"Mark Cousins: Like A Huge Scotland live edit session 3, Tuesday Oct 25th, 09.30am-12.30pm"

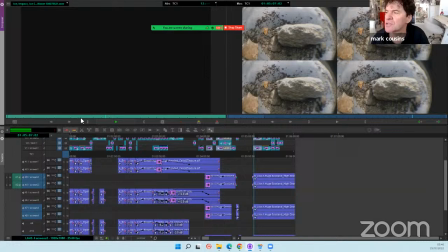1004s
But the sound of Anya's music from one of the cave, you know, she's given us music of drips in a cave, and that would be good because, you know, so the metaphor there is that her Willie's mind is like a cave in a way. Yeah. So I'm just looking at the...
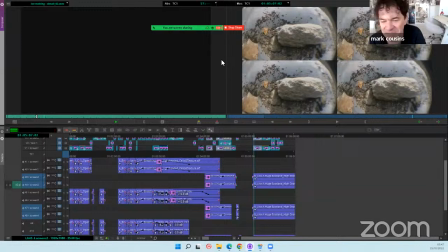1026s
Yes. Like ice melting, maybe something like that. Yes. Now we're going to use the main ice melting because without giving, well, I will give away the ending of this. When we get to the end of this, we're going to see that the glacier is basically gone. So we'll hear melting ice, etc. But, ooh.
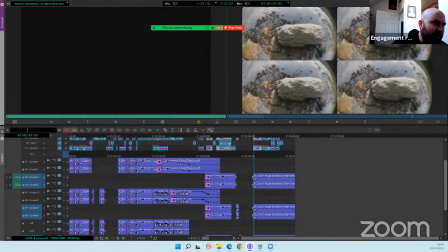1047s
I quite like that. Is that too much, do you think? I think that might be too much. Okay. Yeah, I think that's good melting sound for the end, actually. That's an ambient. Keep that in the end.
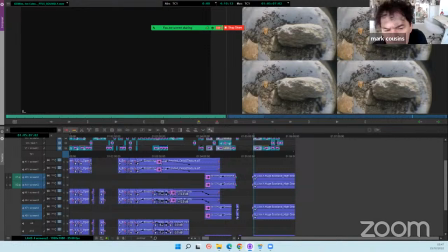1064s
So what else have you got? Well, have you listened to Ambient Underground Cave, Norway? That's the one I just played. I think that's good for the end. Okay.
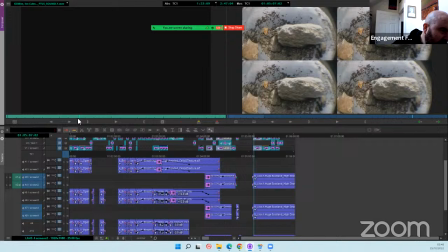1078s
I guess this one is good for the end as well. Yeah. That's Ice Misk. What about breath? With breath work here.
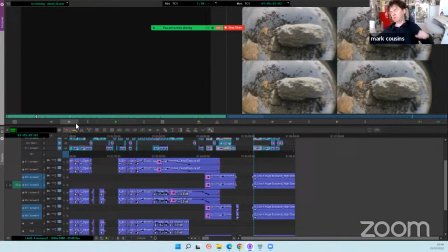1095s
I think maybe this ice melting would work. Okay, try that.
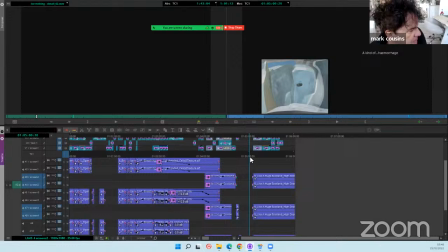1106s
On all screens. Yes. Yes.
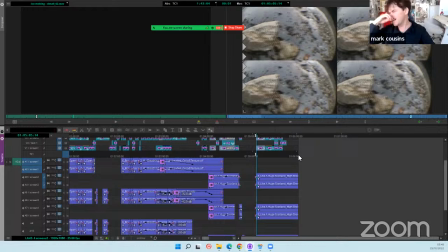1112s
There are moments here when we really want the audience to feel that we're between her ears, you know, we're right inside her psychic space.
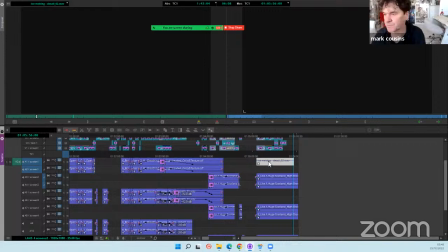1120s
And this is one of these moments.
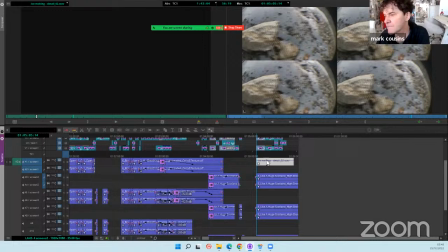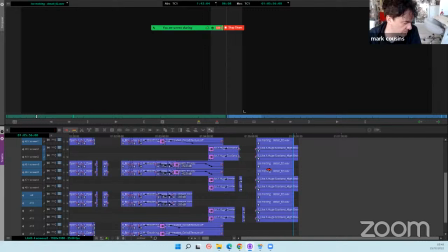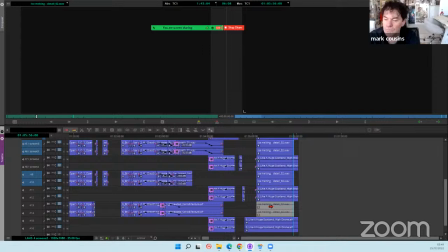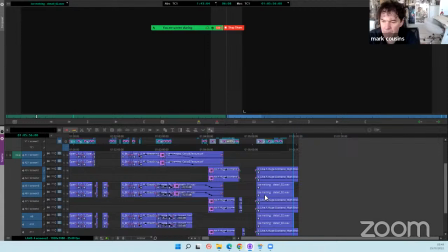1154s
Is that 6 minutes we've cut?
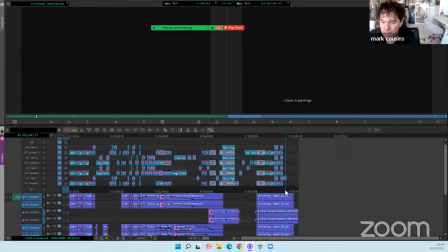Five 44. Good. So we're more than a third of the way through.
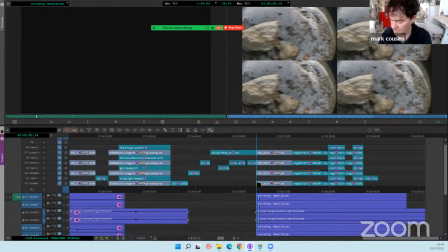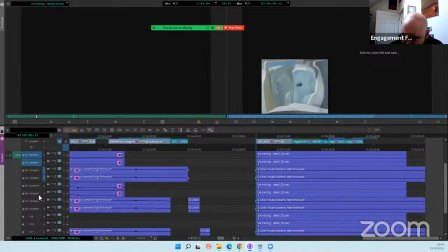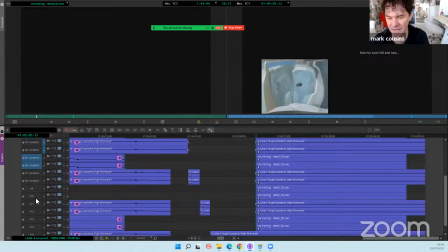1179s
Again, let me just ease that in a bit. Yeah. And then I think the level could be down a little bit as well, don't you?
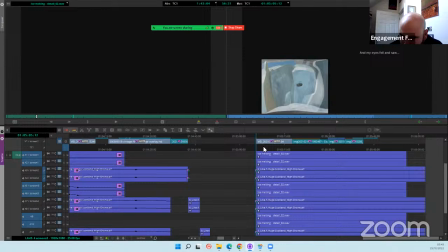1187s
It's a wee bit too high. Yeah. Okay.
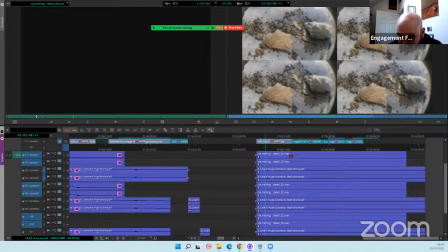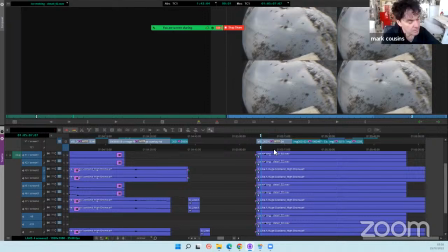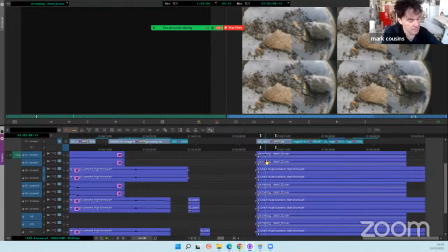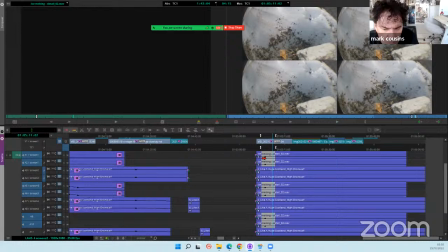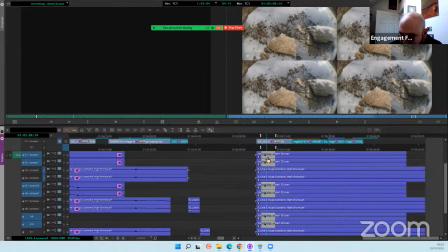1220s
hear it at all now, can you? No. So when you're moving one track up like that, you can move them all at once, is that right? So if I select one, yeah.
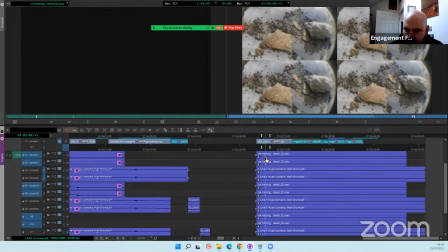1236s
Or if I do an in and out point, yes, then it selects all of them.
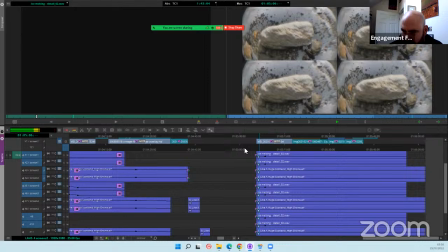1241s
Oh, great.